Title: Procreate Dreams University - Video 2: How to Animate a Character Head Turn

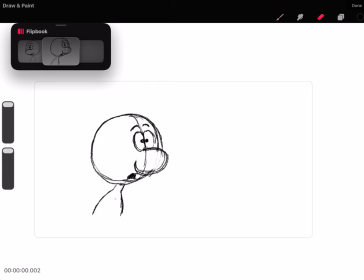[4:09]
Pretty happy with how the volumes are turning out. So I'll just keep moving forward here. I've got him camera left because he's going to be looking right. So compositionally, you know, maybe there could be an object over here that would cause Norman to react.
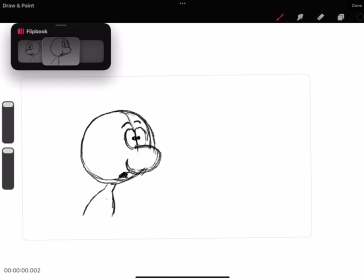[4:27]
So I've got my two key drawings. I could probably round this out a little bit more down here. Okay. Now the next thing, like we learned in our previous lesson, we need a breakdown pose.
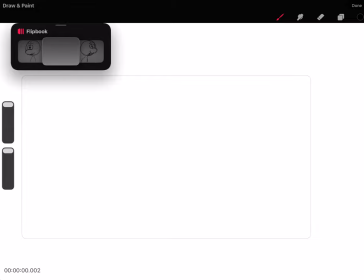[4:41]
So we've got keyframe, keyframe. Now we need a breakdown. And so the breakdown, again, is how do you get from A to B? So we're going from this pose here to this pose here. And we need a drawing in the middle. So, what I usually suggest is kind of ducking the head down a little bit and blinking the eyes.
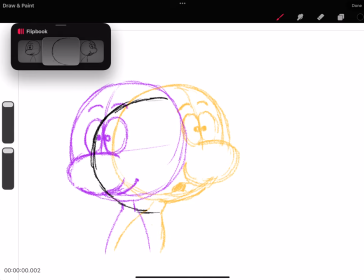[5:04]
And here you can squash a little bit if you want to. Alright, so Norman's head's going to be a little bit more aligned. Let's see.
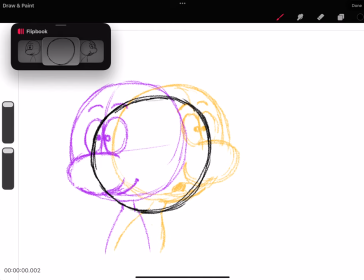[5:22]
One thing you can kind of do is trail the nose a little bit. So if Norman's head is coming across, maybe his shoulders are kind of up a little bit in the body as his nose is kind of dipping.
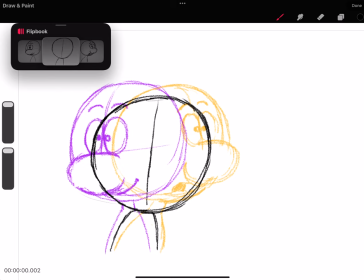[5:39]
So you want to have a nice animation arc. So we don't go left to right like this with the nose. What you really want to do is kind of bring this down and create an animation arc, which is a principle of animation and the arcs just create life and balance and
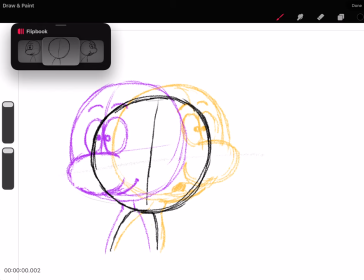[5:58]
it'll give you a sense that the head has weight to it because if it just goes from left to right along this linear path a it's going to be a little bit boring b it's going to look like norman's not really alive and the whole point of doing this sort of animation is
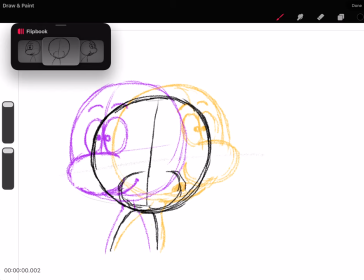[6:13]
to create that illusion of life so we're going to dip down the nose here guide and the other thing I want to do is kind of
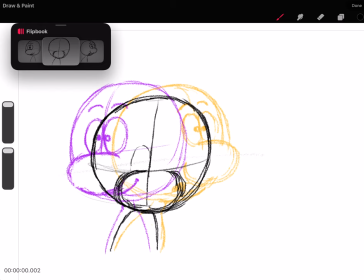[6:32]
blink Norman's eyes down like so might do like a little bit of shading in the eyes just to kind of signify a blink bring the eyebrows down a little bit
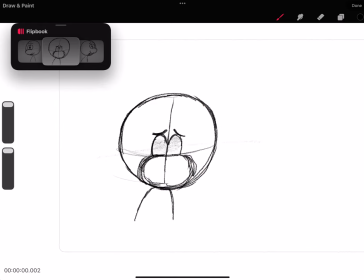[6:54]
this I'm gonna turn off my onion skin so I can see this a little bit better all Alright, so you've got Norman left, head bumps down, boop. So there you have it, keyframe, breakdown, keyframe. And Norman's got a little reaction going on.
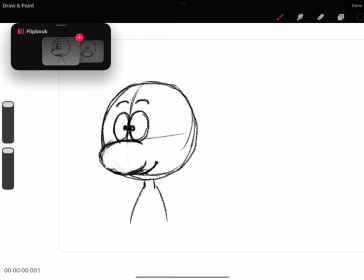[7:14]
See that? Okay, so now just like before with the pendulum swing, this is kind of like a pendulum swing ball bounce.
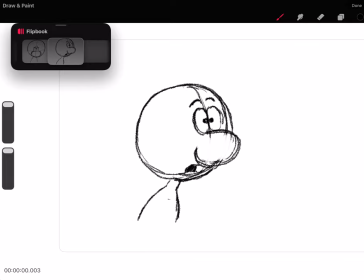[7:21]
It has a little combination of the head that goes boink and then comes back up. And it's also swinging across like an animation or a pendulum swing with a nice arc to it.
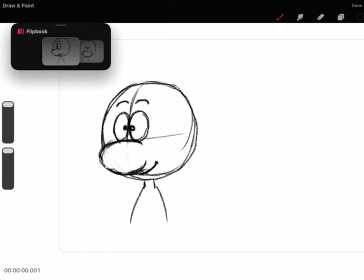[7:30]
So, some of those previous lessons go right into this.
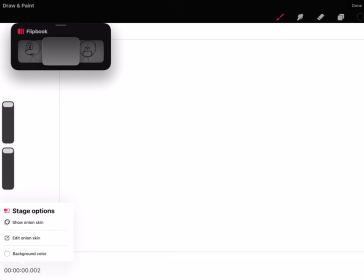[7:36]
Okay, now, we go into our onion skin.
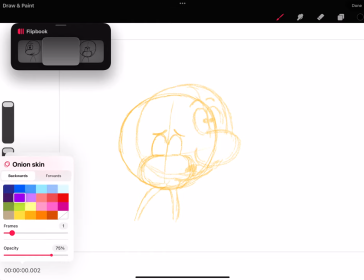[7:40]
I'm going to go ahead and edit this, drop this down to one frame.
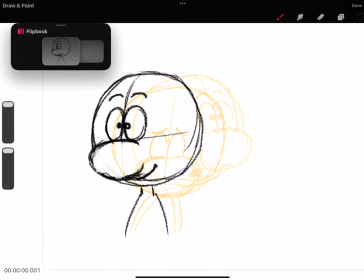[7:47]
And, let's see here.
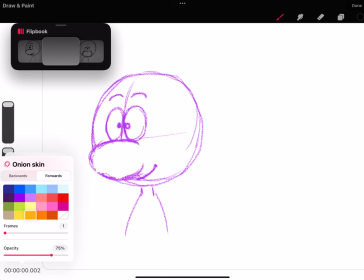[7:53]
So, one backwards, one forwards. There we go.
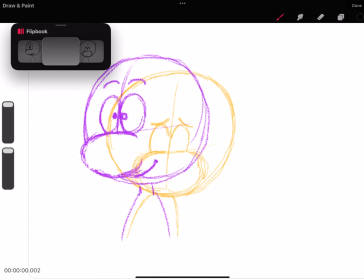[8:01]
The way we're going to create a nice animation here is by easing out of this pose, going into our next one.
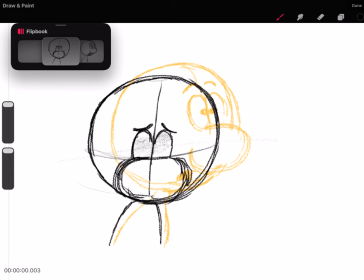[8:08]
Because when we get into this breakdown, that's where we want the fastest part of the animation to happen.